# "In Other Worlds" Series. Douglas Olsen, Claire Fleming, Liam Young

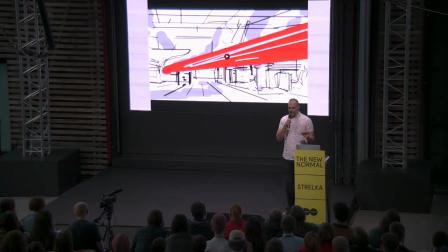25:06 So what I'm going to show you guys now is the very, very first pass I took at this scene. And then I'm going to talk a bit about how it was improved. So let's see if it has sound.
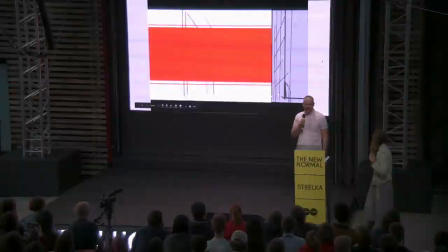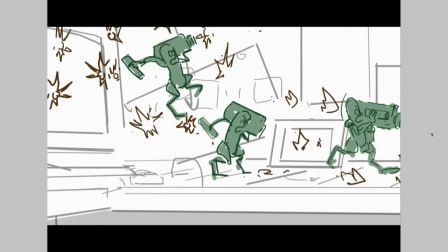Come on!
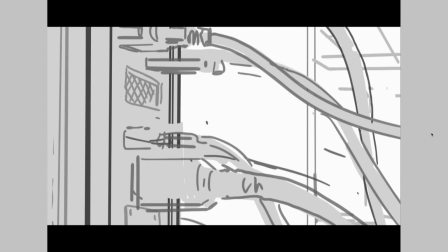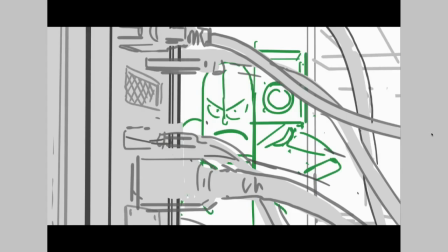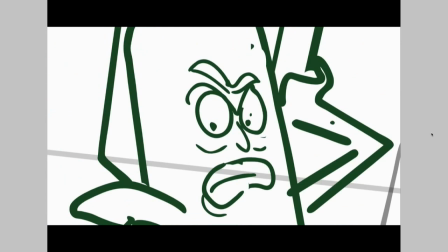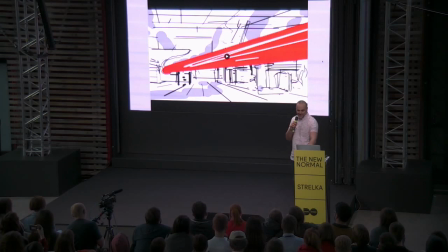25:46 So it does the job. Kind of shows all the beats. It's all kind of there, sort of. Not very exciting, but, you know, it's something to watch because it sort of sets up some geography for you to work with and kind of presents, all right, opportunities for improvement.
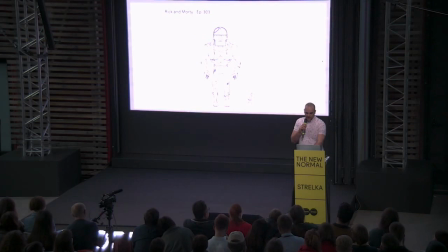26:04 Like, where are they? So watching the initial thought, like a very thing that occurred to me kind of early on is this whole thing, in a way, it's kind of a giant battle. Like Pickle Rick's kind of battling a giant here, like to him. So why not take advantage of that?
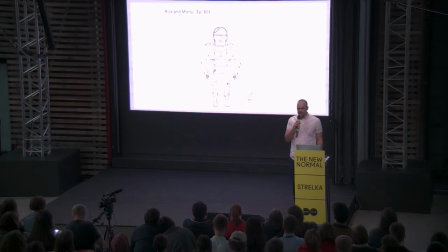26:22 Another thing that occurred to me was that, you know, you want to sort of put your protagonist kind of on the back foot in a lot of scenes like this so that they have somewhere to go. And I think having that laser be so intimidating, it almost made Rick from the start seem like a strong character.
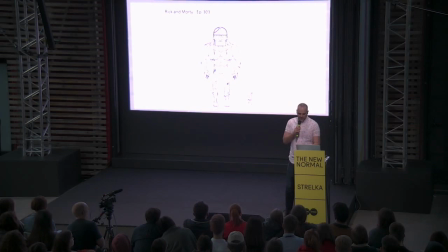26:40 But you want him to be scared. You want to kind of raise the stakes a bit for him.
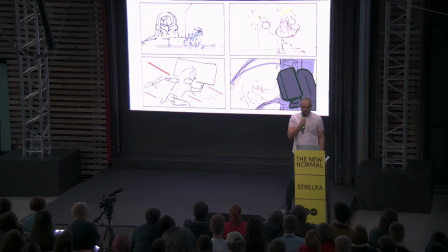26:45 So with that in mind, I started kind of coming up with more shots for like, okay,
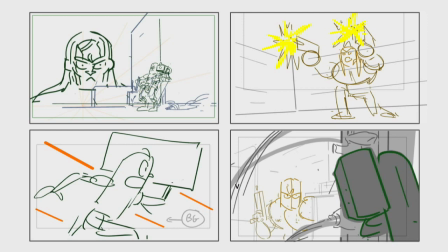26:49 what can I do to kind of make Rick feel like he's on the run like you know you want him to almost not be making it like he may he may lose this battle like this this
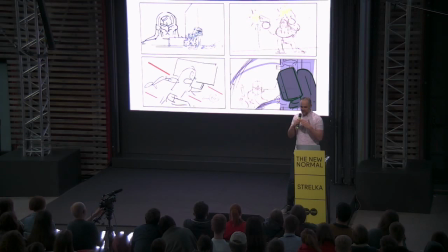26:57 might be a formidable adversary which is pretty important especially in
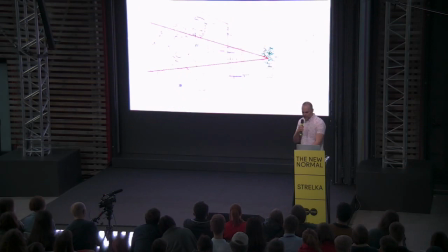27:02 the kind of climactic fight you know you that's that's a that's important structurally to to the tone of the piece at a certain point I had this idea to move Rick inside of a plant like an office plant because it serves two
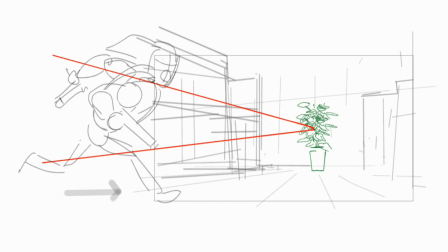27:17 functions of kind of like
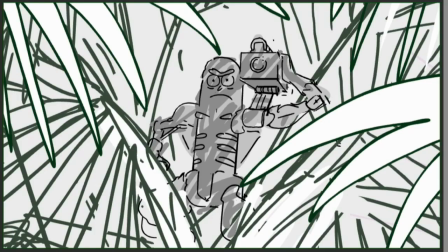27:19 view why the heck is there a laser coming out of a plant and also if you cut in close it was almost like Rick as Rambo kind of hiding in the jungle sort of heightening the game that he's playing with himself like there's you know this whole thing is a game to Rick right and there were a few devices I kind of like stumbled into half kind of researched at the time I was sort of like I had mentioned a little overwhelmed by this assignment and looking for ways anyways I was just studying other storyboard artists, studying other directors and one thing I came across is a you know screen direction which is a pretty pretty basic rule of storyboarding. Shout out to Wes Archer who did some of these drawings that I just borrowed from him he's our supervising director at Rick and Morty. This is a quick depiction of the 180 rule which if you guys don't know when two characters are facing each other you want to keep the camera on one side of
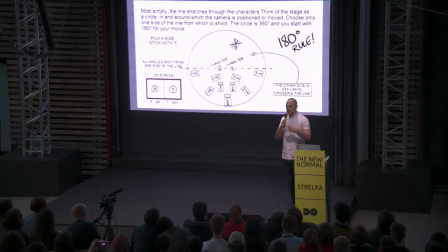28:11 them because especially in animation if you go on the other side suddenly things get lost and because you're working in a fictional
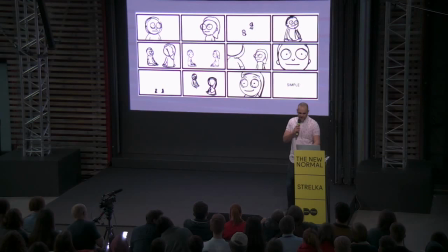28:18 space, it's very easy to kind of like suddenly lose that kind of thing.
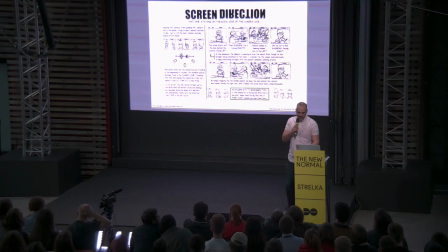28:23 So if characters are facing each other, you want to keep them facing each other.
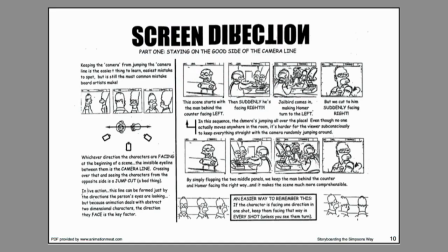28:28 This is a page from a book called Storyboarding the Simpsons Way by Brad Bird. It's actually a PDF. You can download it on the internet. I recommend doing it if anyone's seriously interested in storyboarding. It kind of, the Simpsons kind of like created the Bible, a lot of the groundwork for or sitcom television, and a basic rule that they kind of like emphasize here is an easy way to remember this, if a character is facing in one direction in one shot, keep them facing that way in every shot, unless you turn them.